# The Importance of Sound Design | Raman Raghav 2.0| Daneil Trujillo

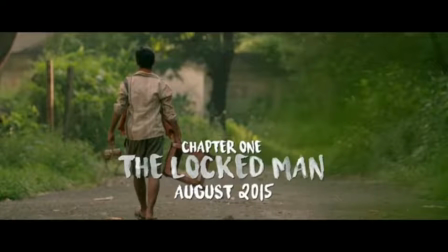Hey guys, and welcome to another edition of The Cutaway. And on today's episode, we're going to be talking about sound design and its influence on one of the most impactful and important scenes in Raman Raghav 2.0. So, for those of you who are unfamiliar with sound design, it's a pretty long and tedious process, and it's kind of complicated to explain in a short little video like this.
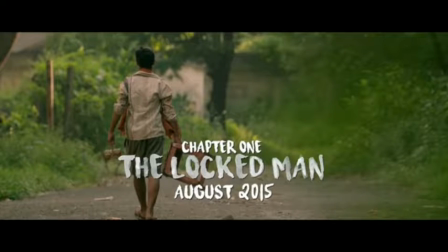So, if you guys are interested in hearing more about it, let us know in the comments, and we'll be more than happy to do a video on it in the future. But for now,
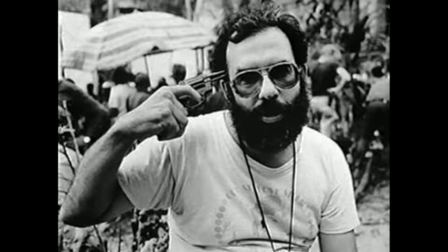let's get right into this one. In 1979, Francis Ford Coppola created one of the greatest war movies of all time, entitled Apocalypse Now.
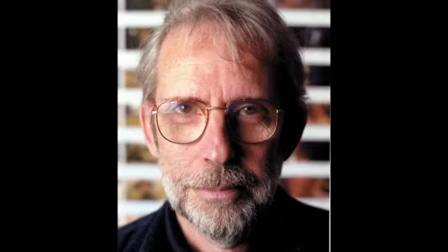Walter Murch, the film's editor, also received the very first sound designer credit. What Walter did on this film was truly revolutionary and helped usher in a new era of cinema, what we like to call postmodern era. Now, for the longest time, Hollywood treated sound like you would in real life.
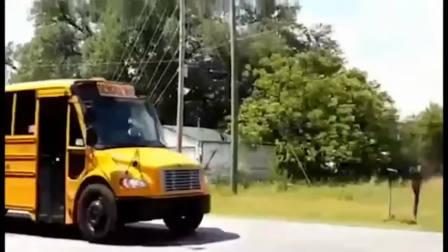If you see a bus, you're going to hear a bus. If you see a bird, you're going to hear a bird.
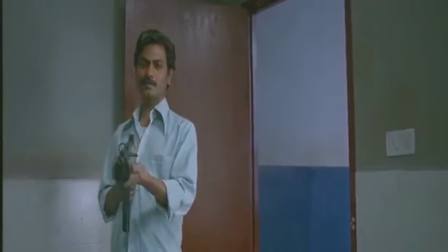If you see a gun, you're going to hear a gun. But what Walter Murch did is he turned that idea and flipped it on its head.
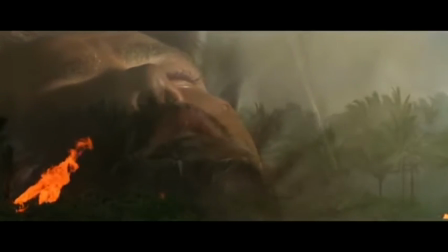In one of the early scenes of Apocalypse Now, you see Martin Sheen laying on his bed in Vietnam, and he's looking at the ceiling fan,
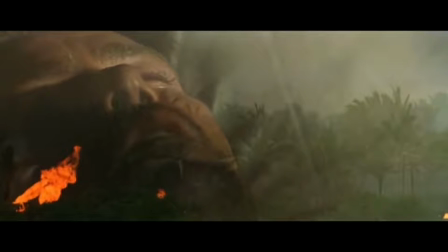and as the fan is rotating, he begins to hear the Huey helicopters that he's so accustomed to hearing in Vietnam.
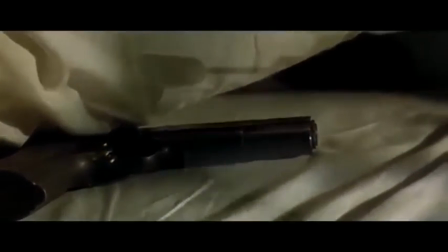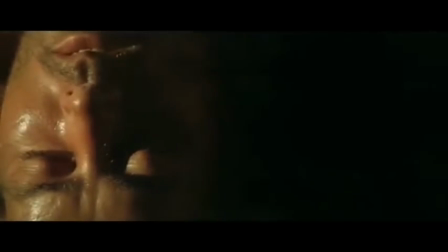And this is one of the first times in which we saw something, but we didn't hear it. And what I mean by that is, we should have heard the fan, but we don't hear a fan at all.
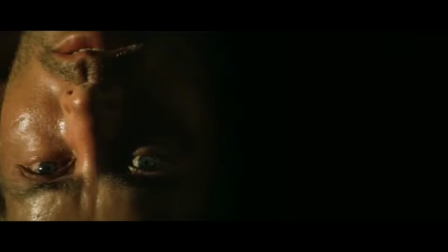We hear helicopter blades. But we can make the association between a helicopter and the ceiling fan blades, because like a helicopter blades, ceiling fans are very similar. What this small and simple sound design element allows for Francis Ford Coppola
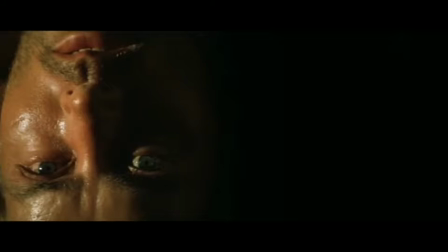to do in the film is it allows for you to extend the visual information that you're receiving. We could have just seen him in Vietnam, but instead we wanted to get inside Martin Sheen's head and to truly understand what it was like to go through the war.
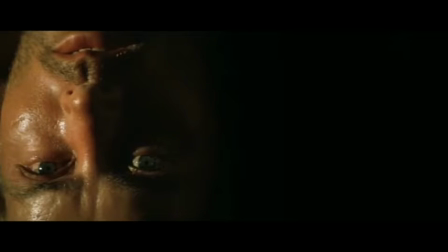Because even in a comforting zone like a bed, he still cannot get it out of his head that he is a part of a war zone.
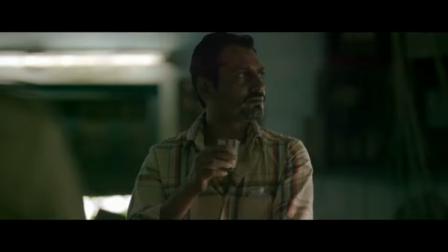In Raman Raghav 2.0, Vineet D'Souza, the sound designer for the film, also implements similar tactics here. Early on in the movie, Ramana turns himself into the police, and there's a 7.5 to 8 minute interrogation scene in which he confesses
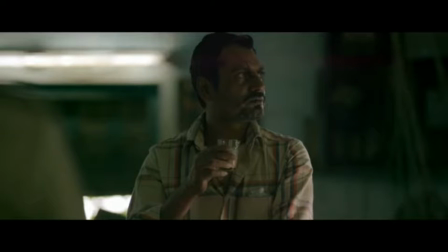to the murders and in grave detail explains how one of them took place. In this particular scene, sound design is being used to not only enhance the overall mood and tone of the scene, it is also being used to entrance the audience.
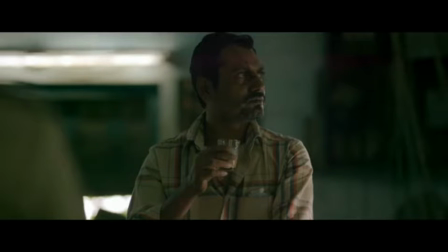Anurag wants his audience to know that what Ramana's saying is true. And he's doing this by adding in layers of sound design. In the very opening of the scene, he mentions that it starts to rain.
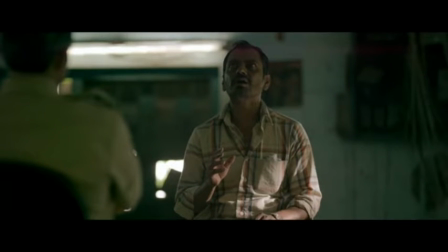And you actually hear rain. But is it raining in this scene? Absolutely not. Towards the end of the scene, he mentions that he has a wireless radio, and he pulls it out of his pocket.
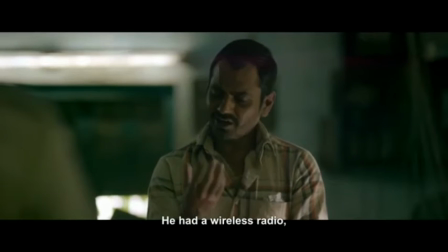उसके पास वायरलेस था रेडियो जिसको दुनिया बोलता था इससे वो भगवान से बातें करता था.
You hear the wireless radio turn on, but you don't see anything. But you hear it.
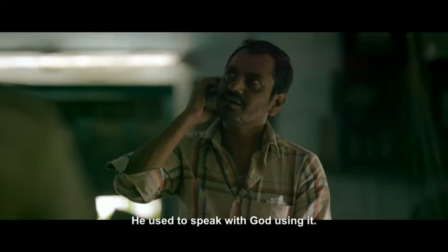As God is supposedly talking to him through this radio, you can hear the sound effect of the radio. It's these added elements that allows for Anurag to really bring the immersion level to an all-time high. He wants you in that scene with Ramana. He wants you to feel it.
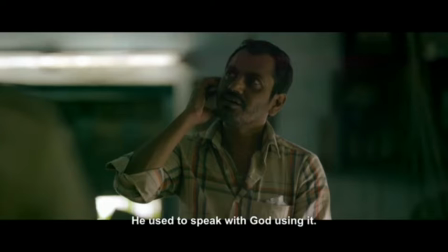He wants you to feel that confession that Ramana's making.